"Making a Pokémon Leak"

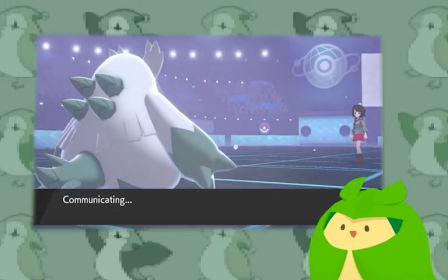I know that I'm not gonna be able to recreate the hail in Pokemon battles, so that means the setting must be covered in some way.
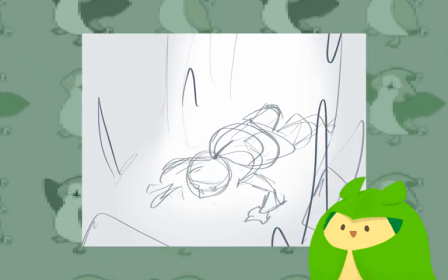I was thinking something like an ice cave or ruins would be suitable for our Pokemon.
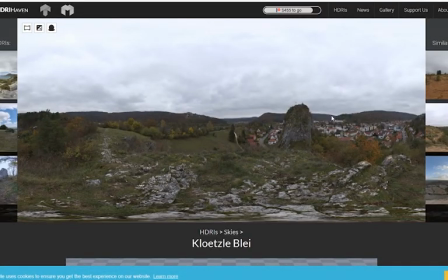We start by creating a glass plane and importing an HDRI for our Skydome light.
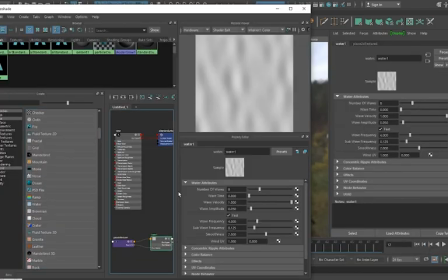Using my pre-made water node, we use it to create displacement and mimic the waves in Sword and Shield.
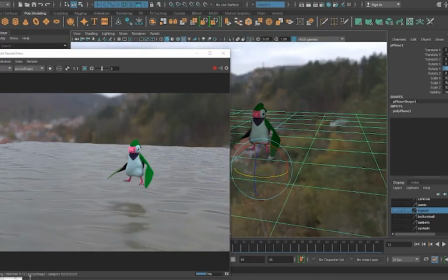We'll animate this when we're closer to rendering, but for now, we tweak it until it looks decent.
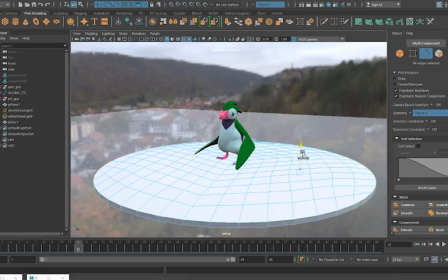We make a platform for our puffin and sculpt a plane into something that could look like a snow cave.
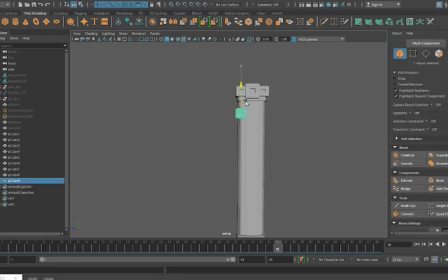We quickly sculpt some pillars that could be used to decorate the scene, going for an ice cave ruins sort of look.
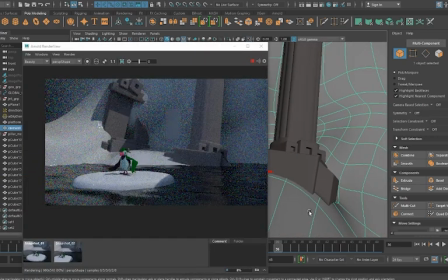Looking at a few tutorials online, we make some procedural snow textures and icicles.
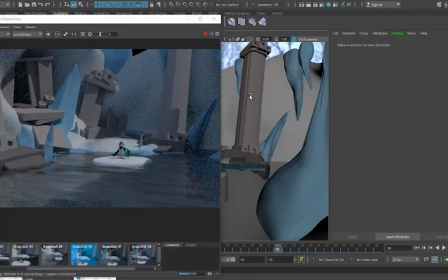Next, we make a toon shader to replicate Pokemon's shading style.
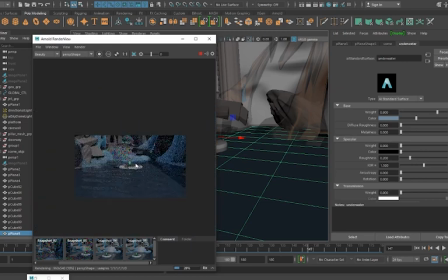It could look a lot better, but we've got 3 weeks left until the DLC drops, so we've gotta get to rendering.
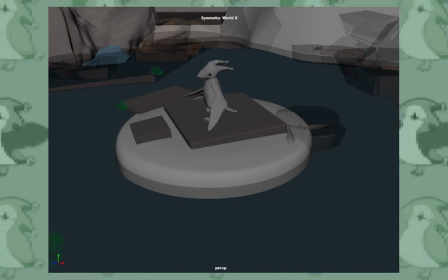We set up a few cameras and animate them to simulate the Pokemon battle cams.
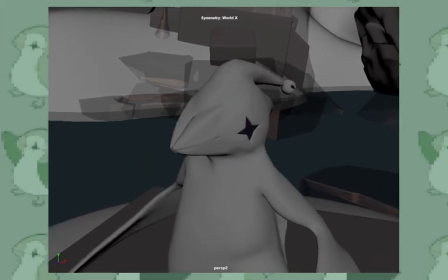We lead with 2 separate renders, a slow zoom in and a left to right pan.
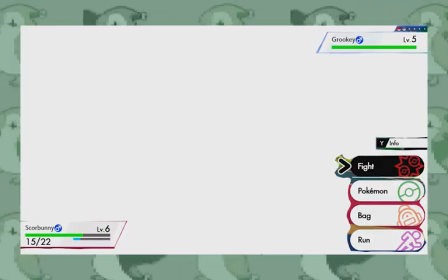While those are rendering, we take multiple screenshots from Sword and Shield and Photoshop them to extract the battle UI.
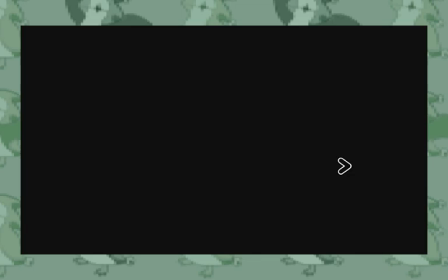Finding out the font used in the UI, I think of a name on the spot and place it in the top Pokemon slot.
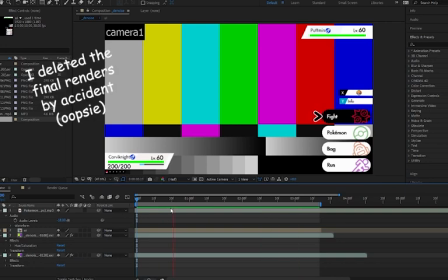Using After Effects, we composite our renders and UI together. As a finishing touch, we add music.
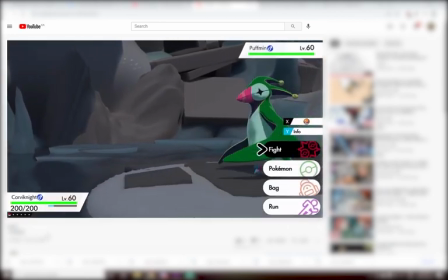Taking that footage, we upload it as an unlisted video on YouTube.
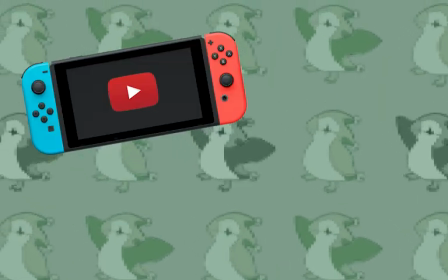Then we download YouTube for the Switch, and then we film that Switch on a phone,
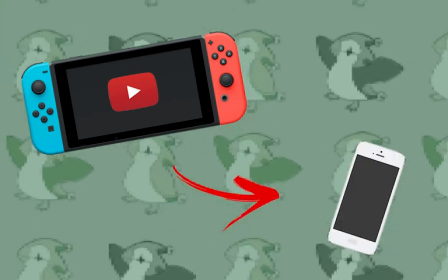and then put that phone, well, on the internet.
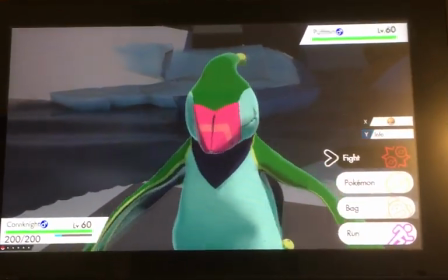Oh my god guys, my dad works for Nintendo and he got me a copy.
Now we post it on 4chan so we can remain anonymous.
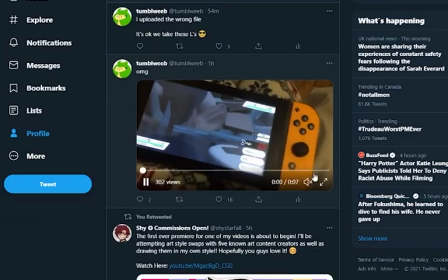Then we post on Twitter a few months later for funsies. If I kept the final renders,
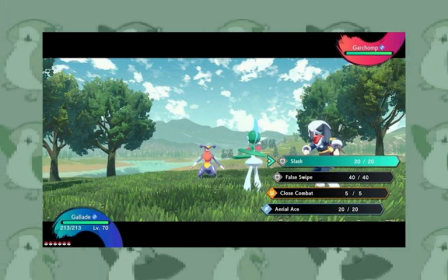I could have taken the battle UI from the new Pokémon trailers and passed it off as something from the new games, but I needed the disk space.
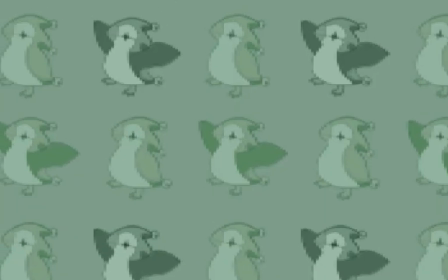It's getting dangerously low. Anyways, I personally learned a lot from this experience, and I hope you guys did too. If any of you know why things were breaking or how I could improve, let me know. I'm still very much a novice at 3D stuff, and I'd like to learn more. So, if you like this video, make sure you don't like it, don't subscribe, don't comment, don't hit the notification bell, don't share it with your friends, don't retweet, revlog, just don't do anything. And I hope you all have a great day.